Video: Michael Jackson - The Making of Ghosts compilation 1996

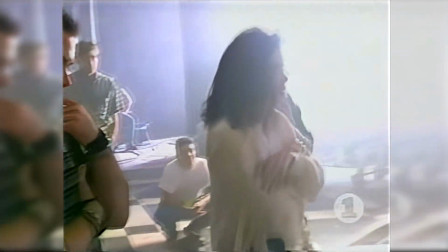521s
Make it clean, though. What we gotta do is all the.
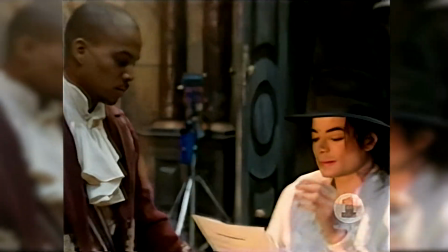525s
If we choreograph something and we think it's really strong and we think it's really cool, he'll question it.
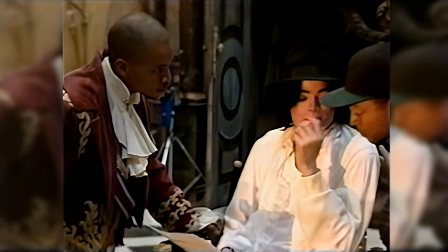531s
He'll say, is this absolutely the best you think it can be? Yeah!
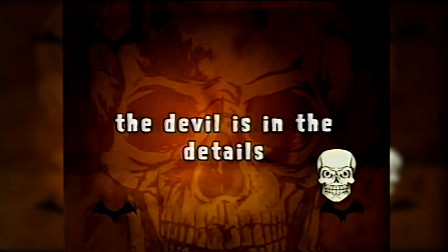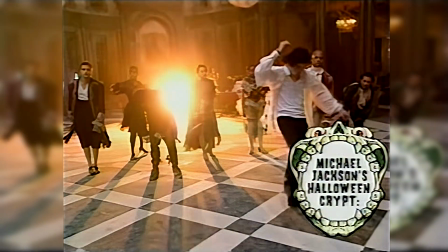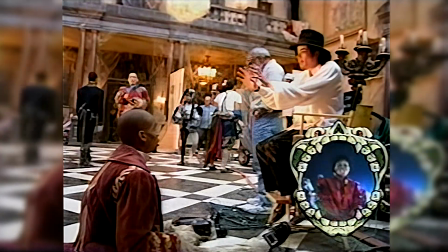549s
Beyond anyone I've ever worked with, is just striving for the unexpected and to do something that no one else has done before and does not know what the word no means.
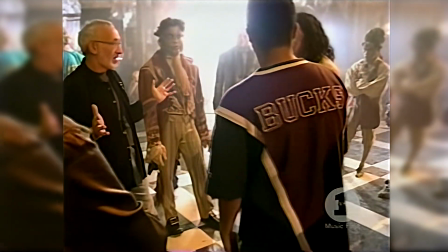558s
Right now, there's no way of cutting all the stuff we have. Oh, yes, it is. Oh, yes, it is.
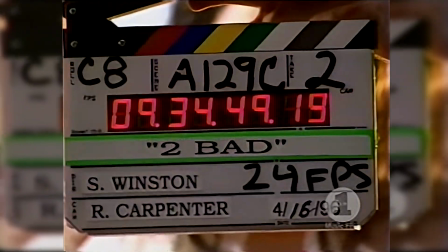564s
Feeling, Mark II?
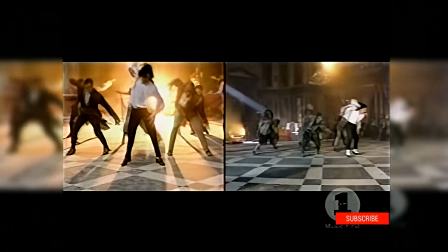570s
I'm sure I'm going to see things I should have done that shut. I knew I was right.
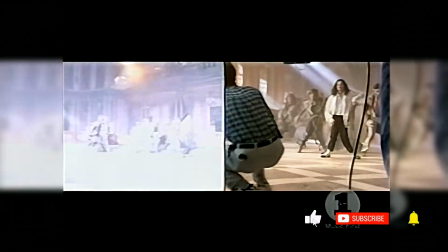574s
I shouldn't have let them go. I let it go and I shouldn't have.
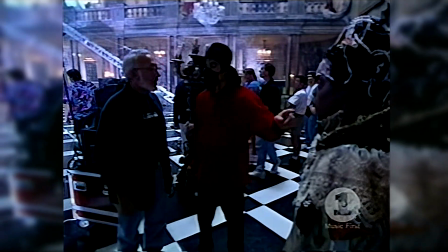581s
Yeah, it shouldn't be cool. Michael oversees everything we do. He has added things, this webbing that covers the ghouls so they look even older and decayed.
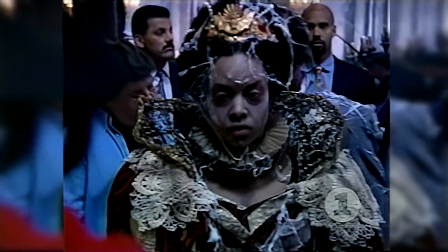589s
These look good, the straights. They just need to be dirtier and more textured. Michael's very specific about what he wants. We try to come up with monsters who are not just monsters,
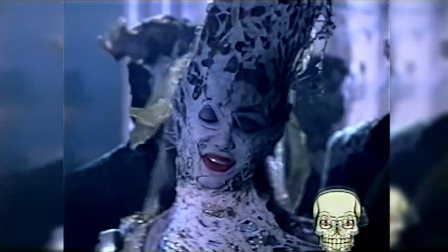601s
but have a lot of personality and have their own individual characteristics or looks.
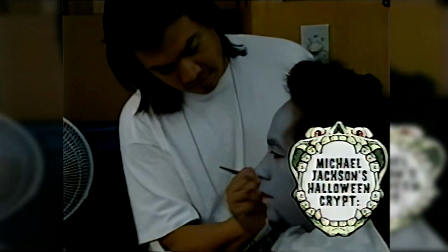606s
We decided that all the different ghouls have all died at different times.
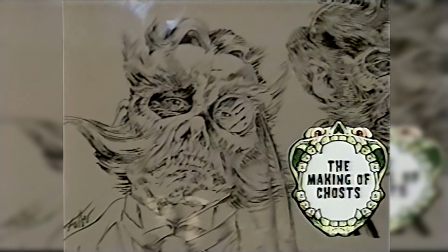611s
We have everything from the very snooty upper crust stiff upper lip British guy with with his monocle and several looks,
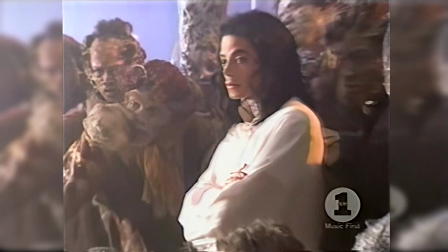620s
with wild hairdos, you know, all kinds of outrageous period styles that have been exaggerated.
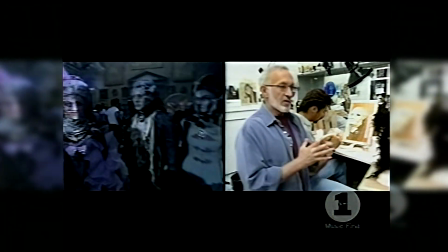630s
We are covering this ballroom with these phenomenal ghosts who are dancing a dance we have never seen.
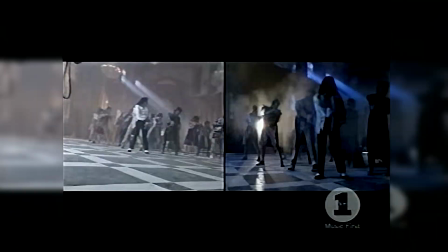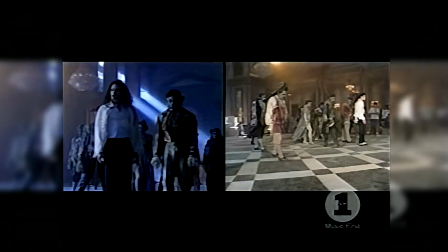646s
You know, today's cutting edge is tomorrow's classic. It's pretty much just knowing what you want to do and having a will of iron.
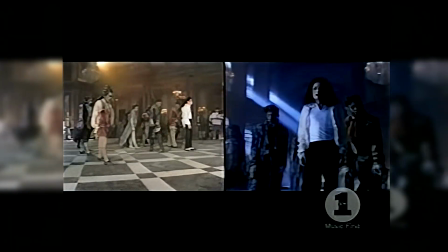654s
If the whole world says no, you say yes.
You ain't done enough for me.
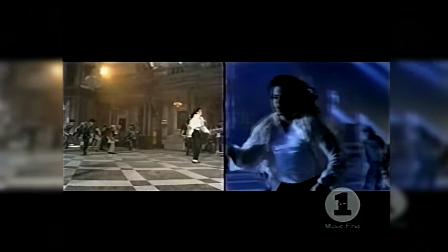660s You ain't done enough for me. You are disgusting me.
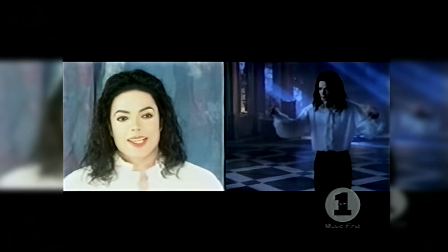667s Yeah, yeah.
You hope you enjoy it. I hope it's inspiring to a lot of people, and I hope it scares you.
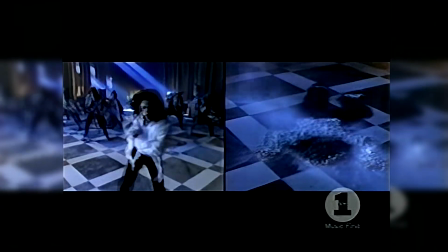675s
And I hope it makes you laugh, and I hope it makes you cry. That's all I wanted to achieve. Just some real fun entertainment.
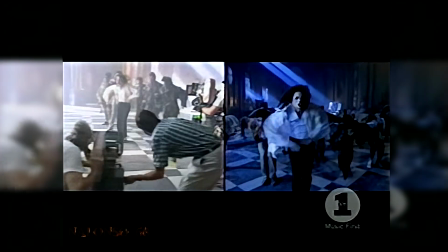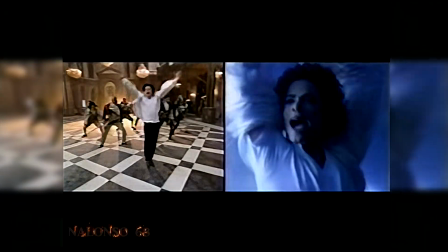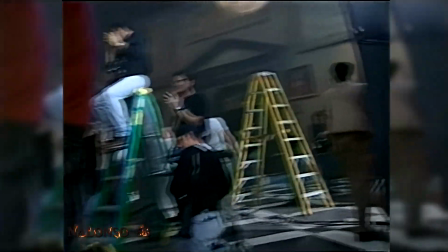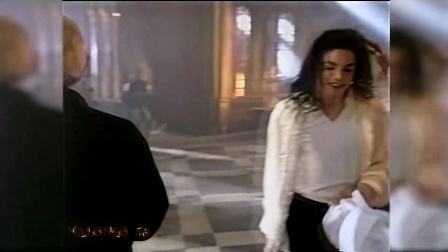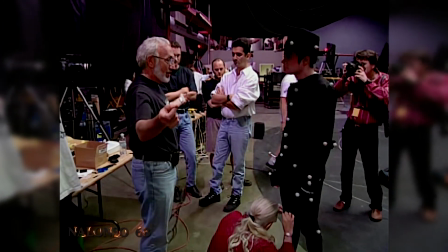707s
When that happens, and you go like that, and they all go like that,
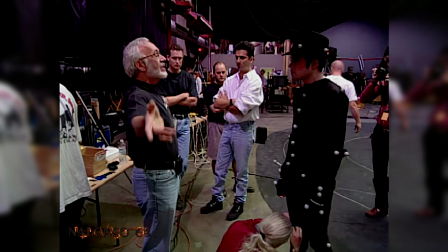711s
now we'll have a shot where they're all standing on the ceiling like that, and they literally drop off the ceiling,
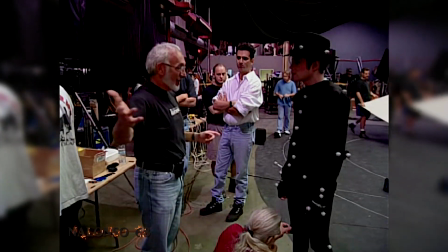718s
and their feet cut down, and then we cut away to a reaction, and then you see them floating down behind us.
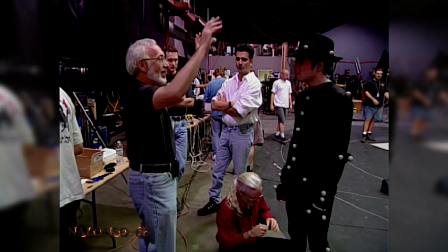725s
And we actually will have a big, wide shot of everybody from here on the ceiling, upside down, going,
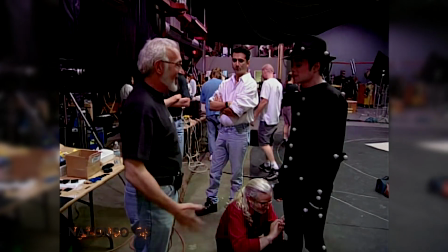733s
starting their descent. So it's very cool, yeah.
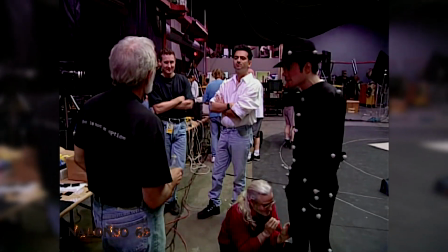740s
I can't remember who whose I oh.
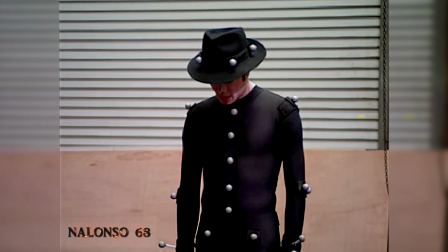743s
When I say action, what you can do is just start opening up very slowly in action.
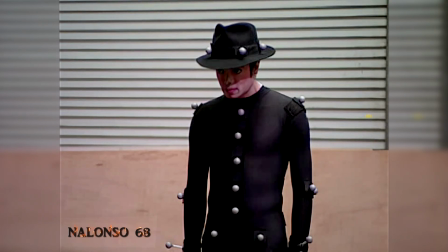752s
And action, slowly opening up. And I'm pulling down. And I touch the face and I'm going back.